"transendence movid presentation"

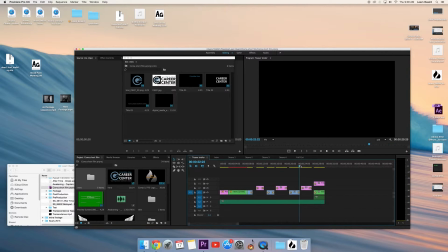Couple of changes I could have made, matched up the timing between fades, and if I really wanted to, I could have added a bit more footage, but that probably would have gone over time if I wanted to make a longer trailer.
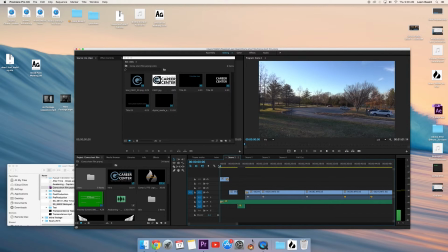Okay, if we start on the actual film here, here we go.
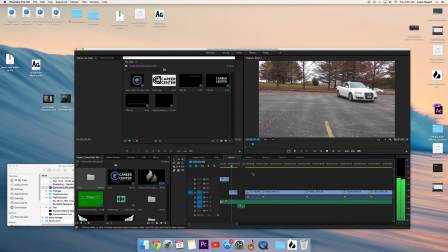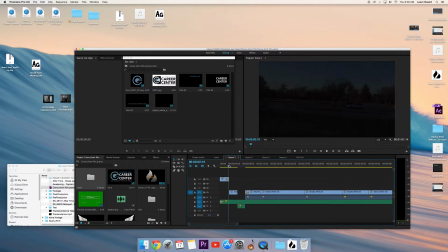So an interesting fact about the establishing shot,
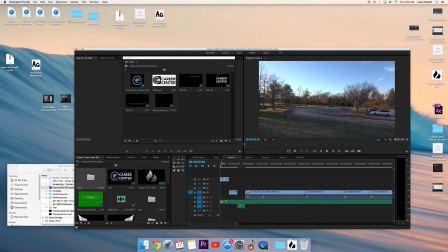I actually went and got this shot for an entirely different project from an entirely different class, and instead decided that I needed an establishing shot of this part for
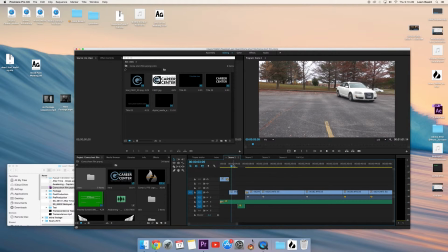this class as well, so I thought I'd just use the same footage.
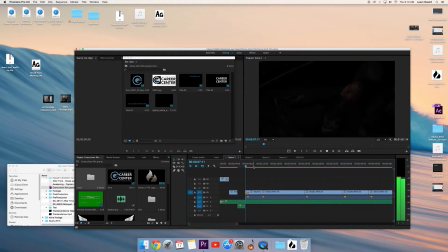I'll be down there in about 10 minutes.
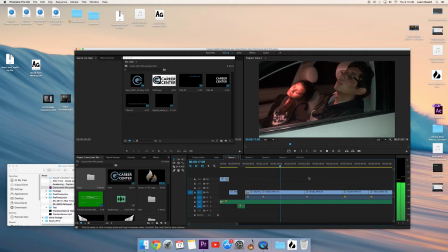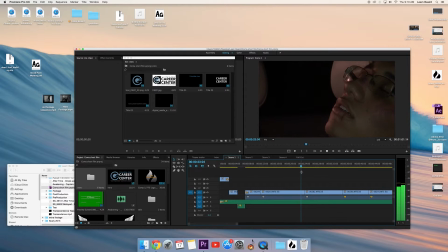A plus A times B, absolute value. I like it. I don't know what question I'm asking.
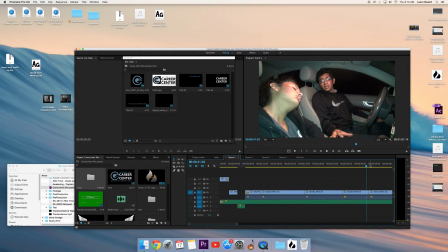Like, if I were to question I said no.
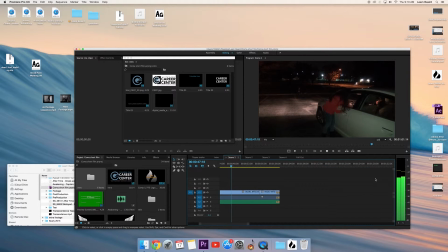Yeah. Copy the entire link. No one will ever know.
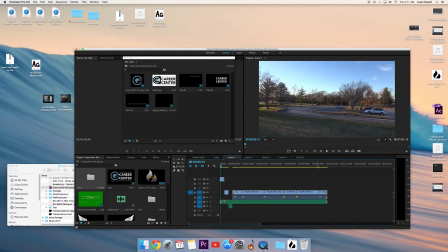Now there are several things that I should have actually, we could have done a little bit better in the scene.
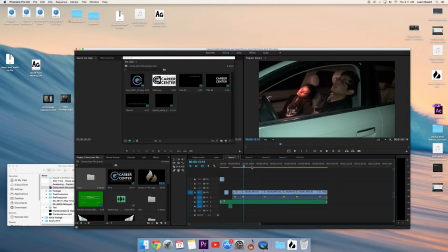One thing is, instead of revealing that they're both hurt, we should have had Travis actually start outside the vehicle and appearing peering in and trying to get to his sister. That way, it's a little bit of and not reveal this right side,
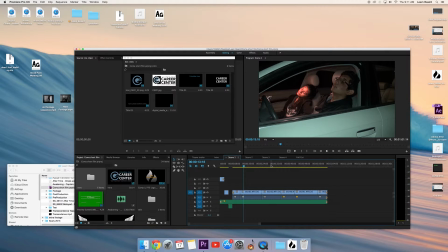so that the audience wouldn't know who the driver was or what was exactly was happening.
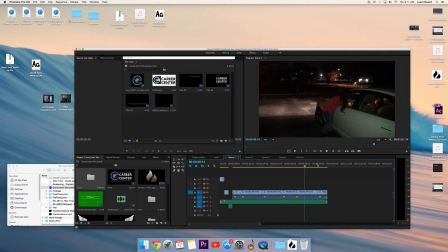Another thing is right here when she's calling the police, I should have had her actually continue talking throughout the scene, and if I could redo that one, I would have her continue talking, even with the camera not on her,
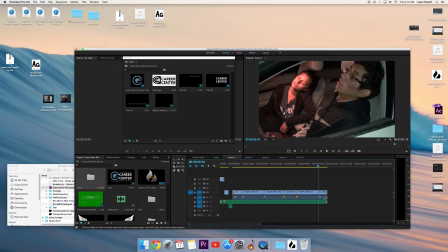so that I could have the background audio play as well as him talking to Lucy.
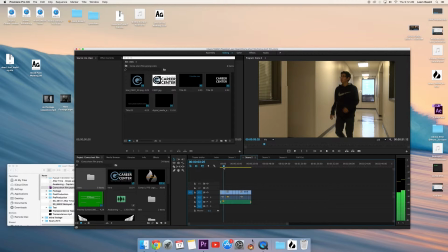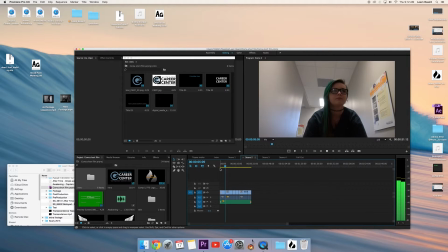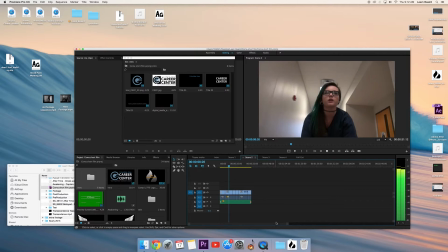Yes.
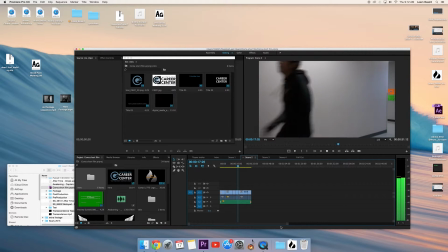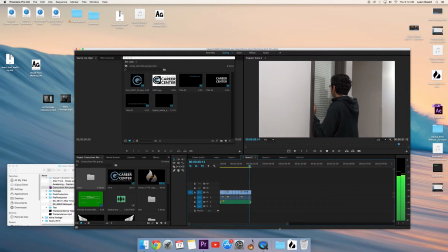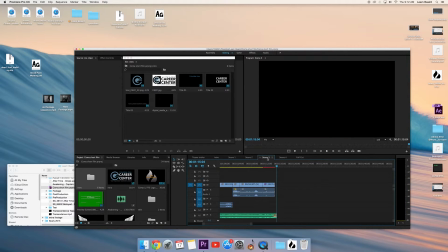And for the second scene, I do think I should have merged the second scene with the third scene right here when editing. Maybe at least to this fade at the very least.
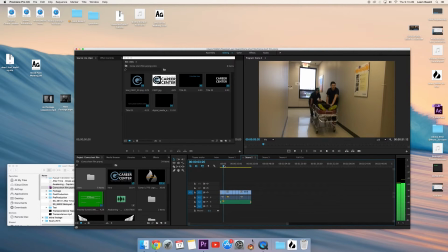But otherwise, any notes for this scene is just that
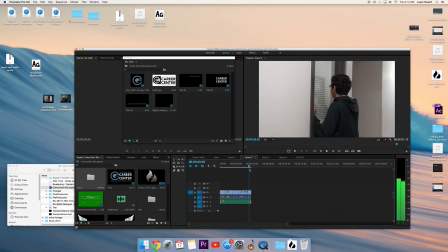we should have signified how we actually got there, or in some form or way,
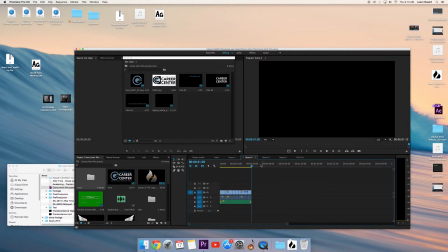as he followed Lucy, because there's really no reason that he should be up or moving or even at this, being able to follow them at all.